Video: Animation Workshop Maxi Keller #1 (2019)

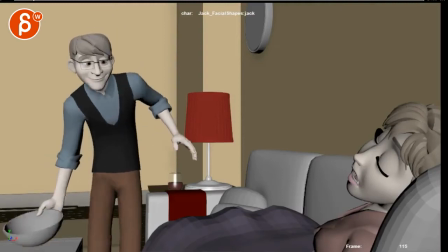all righty so let's take a look at this whole thing um overall it just felt
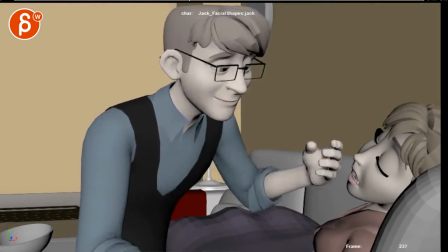a bit slow and even in timing now
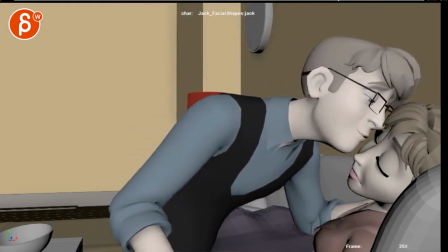then again it is also very loving
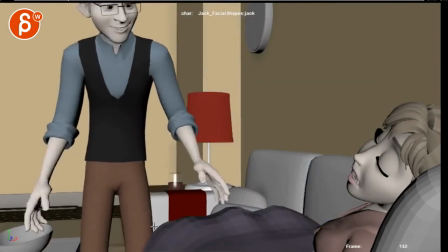and slow idea wise so let's go one by one
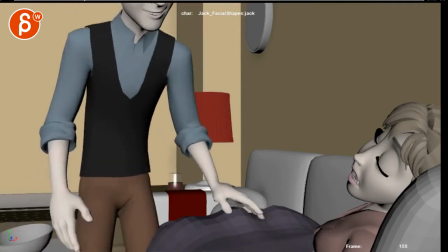i will probably take a look at the overall staging is okay up until here so I'm not sure if if you're just looking into mechanics and then you're going to do a little reframe and you're going to do the camera later to tilt up
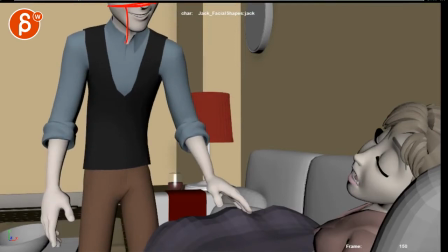so I'm slightly confused at this this framing here this is fine here
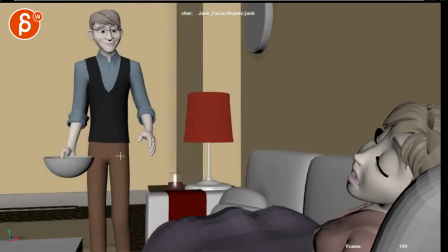but I think we might get away with either two ways either you do this
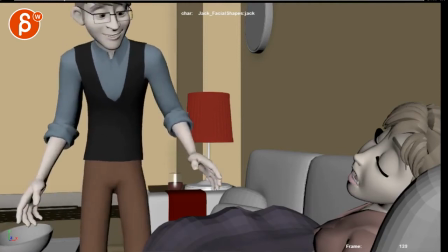just in terms of general framing where you keep him low
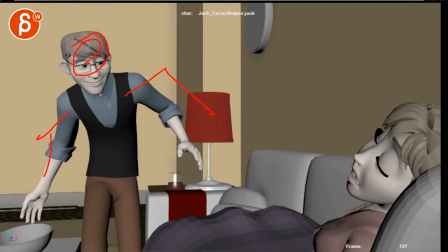where you kind of continue with that idea of I gotta sneak and not be too loud. And instead of a regular posture, it's more something like this where he kind of gets close to her and is kind of trying to be quiet.
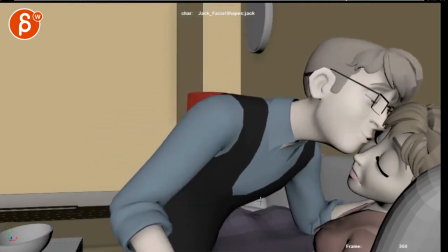And I think that's okay, even though I wonder if he could just kind of pan over a bit and reframe.
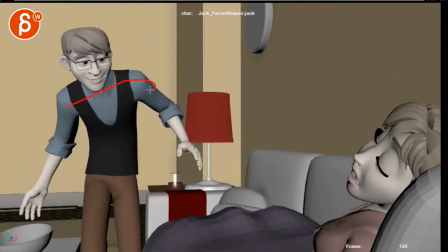But you could probably just leave it like this where you leave him low and he does a bit more of a sneaky approach.
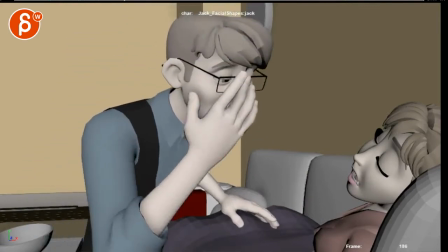No, not sneaky in terms of, you know, mischievous, but he doesn't want to wake her up and does that.
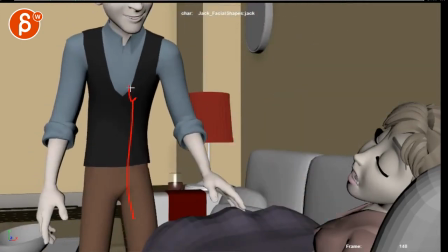Or you keep this and we tilt up, follow him down,
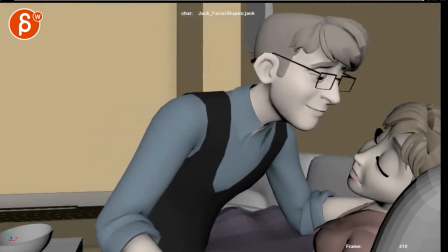and then do a reframe and pan over so that it's a bit more balanced. We don't have that massive empty frame coloring and all that stuff here. And I don't mind panning over since we're already doing a tilt.
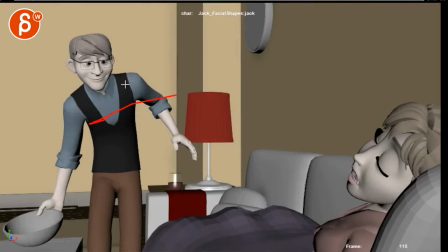It's within the shot that we're reframing. i'm not sure that if you keep him low all the time that we need to reframe because then it's only
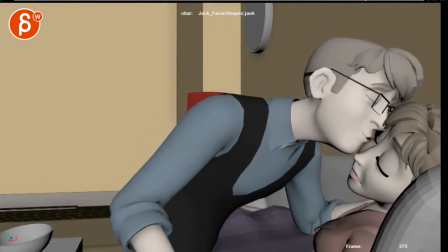might draw attention to itself might be too weird but i think it's something that we can definitely
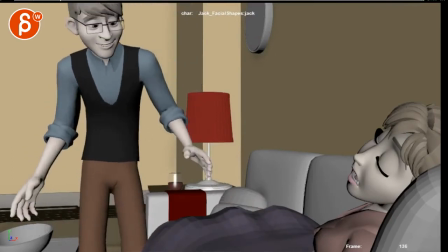um you know add at the end i think it's an easy tweak or just an exploration
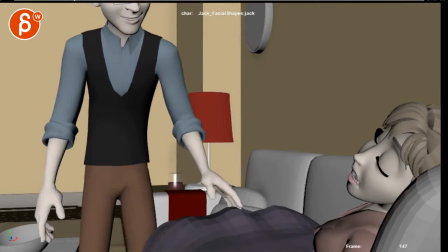my biggest question to you is what are your intentions with this how come he is so off uh frame there uh do you want to tilt up or do you have another idea because i'm looking at
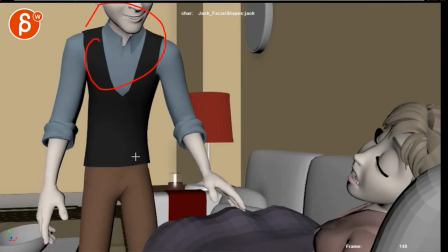your email um and i don't see anything regarding that moment that to me is the biggest
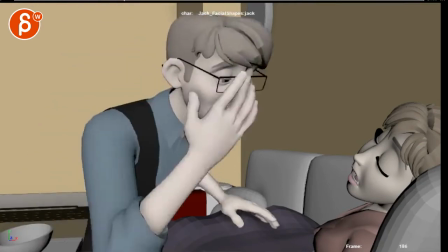uh the biggest section in terms of blocking i think it's a little bit rough in terms of ideas where i think you could have something where
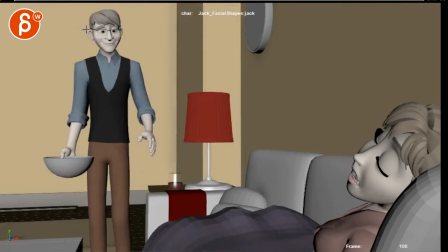i don't mind because it's not long you can have something where he's got a slight look over to the tv and i might i don't to be honest i can't remember what i said last time so i might i might be saying something where you go wait but last time you said something else and i should probably re-watch what i said but here is my my unfiltered
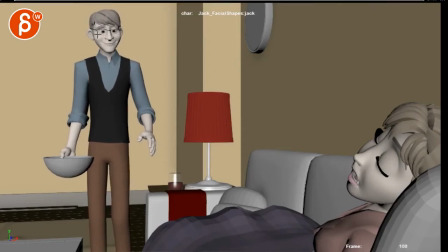uh uh thought process there that right now
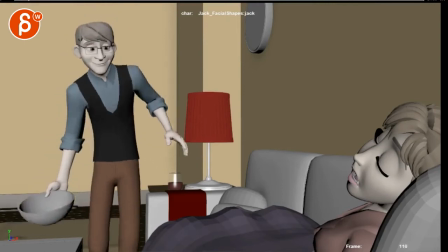he always has that same expression and i think even in early blocking you want to communicate
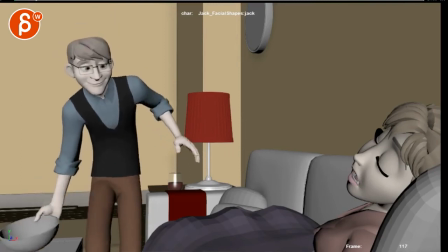and convey a change or just whatever goes on and right now he's always
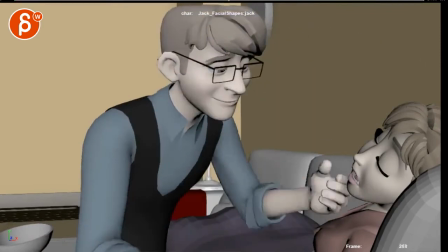kind of that same emotional state and visually the same expression
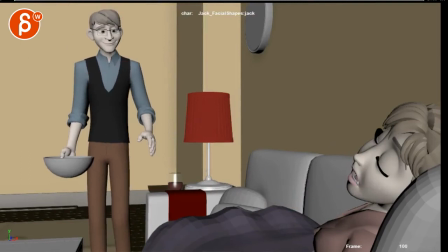not saying you got to do the crazy facial stuff in blocking but but basic, basic changes, if there is anything. So that's why I'm wondering, well, if he looks a bit, you know, takes a step and looks a bit at the TV or something where he might just have a less amused look and then head turn,
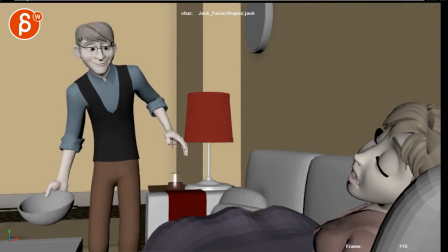you know, even if it's through here, that's just his secondary action. He just wants to put it down because there's food. And as he does this, he realizes, oh, wait, she's asleep.
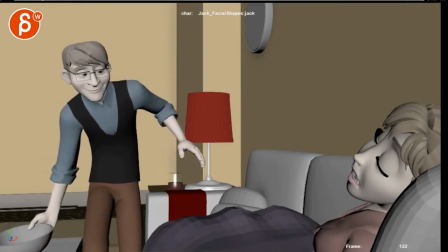And then you could use this moment maybe as a slight pause of, and he has that expression change of, oh she's asleep and then as he takes the hand off it's a very deliberate slow delicate handoff so
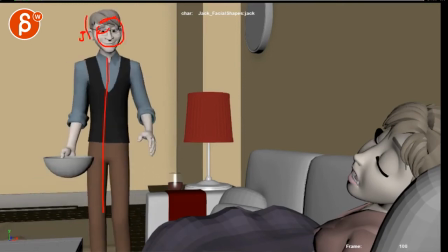we understand that normal move i'm just going to put this down oh wait i'm seeing
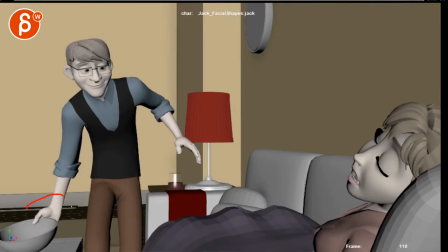her she's tired she's asleep let me now change my movement to be quiet which includes not propping this out hard but making this nice and soft so
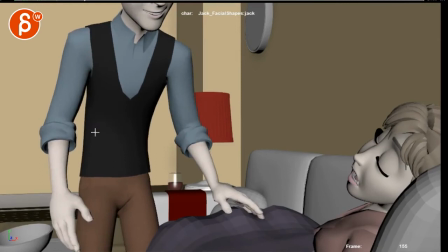this move will be slower and then getting into this hunched over quite quite quiet into this and again this could be with mouth open and big
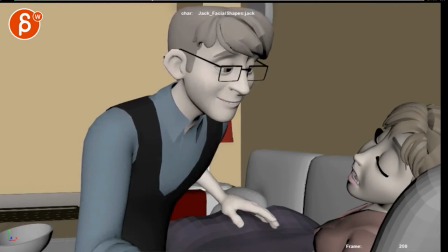eyes like let me just be quiet it's so cute it's so cute and then once you're here you can change into this where it's just a lot more subtle and
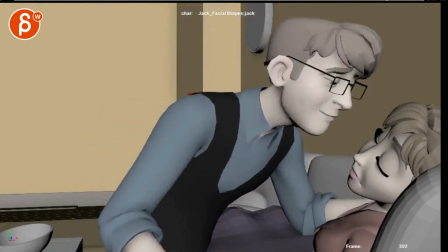loving where you get into this and then that and that way to me at least there would be a different state of mind
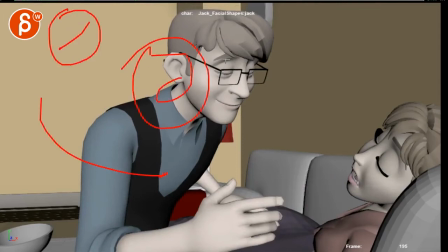at the beginning in the expression then a different one as you get closer and then the last one where it's just all about i love her and she's so cute
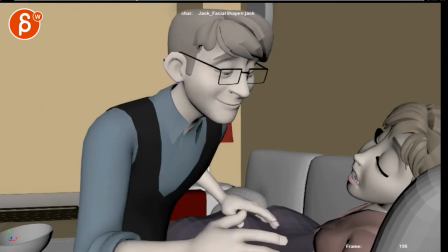I mean that's just me I just it will give you just a bit more contrast and progression and change versus this always being
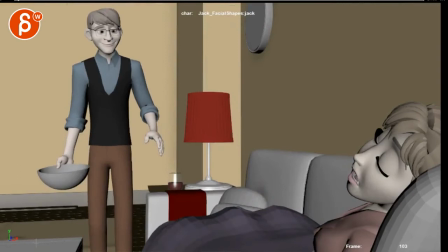the same thing now that being said you might
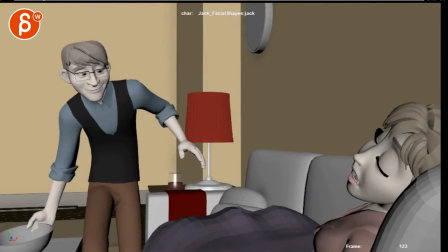have you know other things in mind that are just not visible here and you just you know that's
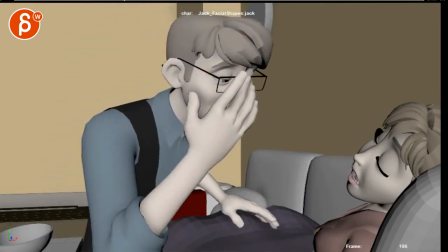just your early taken and there's going to be more so that's just more like me
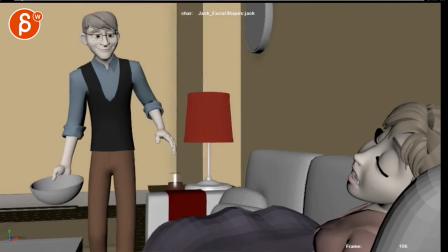brainstorming thinking out loud asking questions suggesting things but not you know i'm open to all kinds of things right so whatever you want to let me uh what are you going to tell me let me know the email so we kind of get a bit more
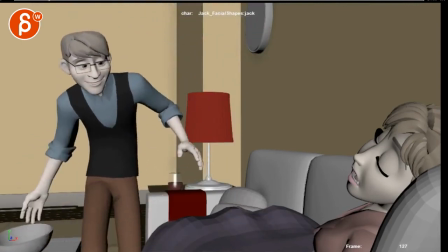of a clearer sense of what's going on i think that's about it yeah it just seems and again i know this is early but you may argue well you know they don't have to do all the crazy steps and you know the weight and everything but
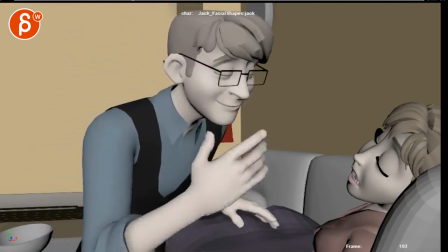you know just all that feels all very slow and floaty but i i know it's early but i'm looking at
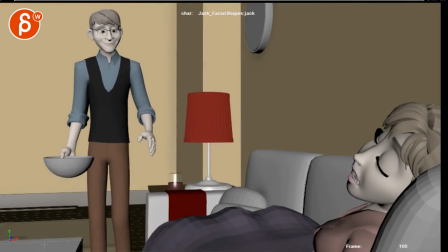in terms of what can we do to give this a bit more contrast and progression and change and just interest so it's not
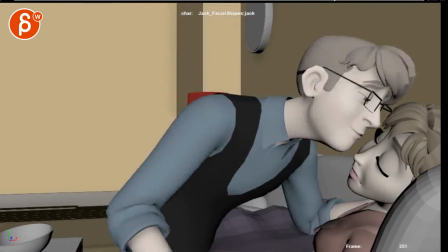just one state of mind throughout the whole time into this anyway
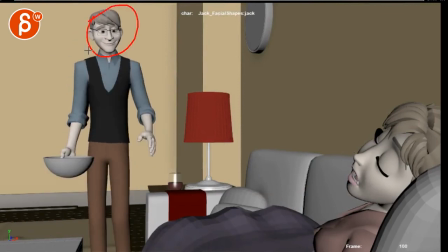yeah that's kind of i mean looking at this would be kind of cute just a little bit of a change and maybe you know even if he looks up maybe he looks at down at this and And you don't need to have the TV and flickering lights or whatever.
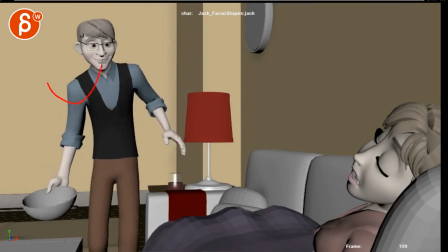It just goes down and has some food. And then on this, looks up and realizes, oh, again, like I said, she's asleep.
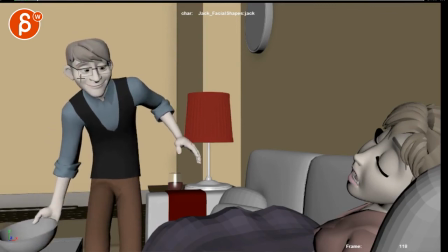And then you get that pause here. And you can have maybe a quick glance down there.
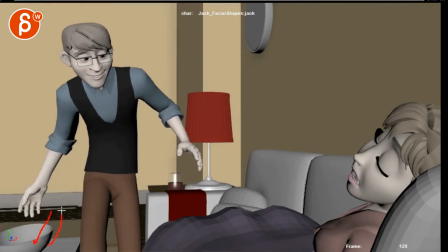And then you do that soft putting down and then soft timing of taking that hand off.
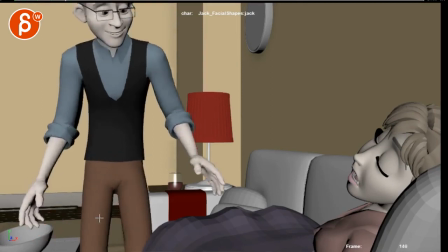So now we understand. Now he's trying to be quiet. And then just the difference.
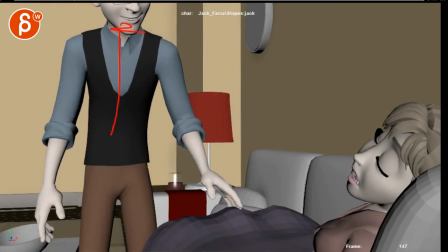Yeah, this is my biggest question of what your plan is in terms of this. All right.
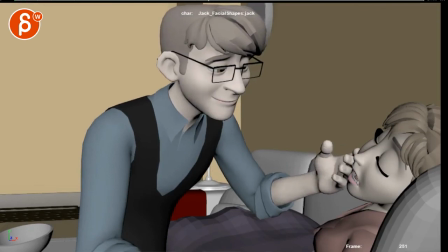I think that is it. I will let this be. You let me know via email how you want to proceed, and then we shall continue.
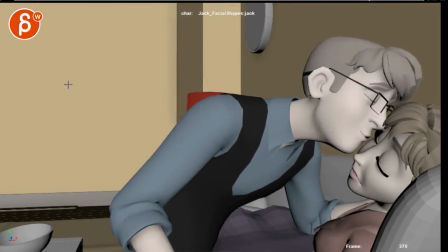All right. Thank you. All right. There's an email. You can sign up. You can start whenever you want. You can submit whenever you want. You get 16 submissions. Either way, a like and subscribe would be awesome. All right. Thank you.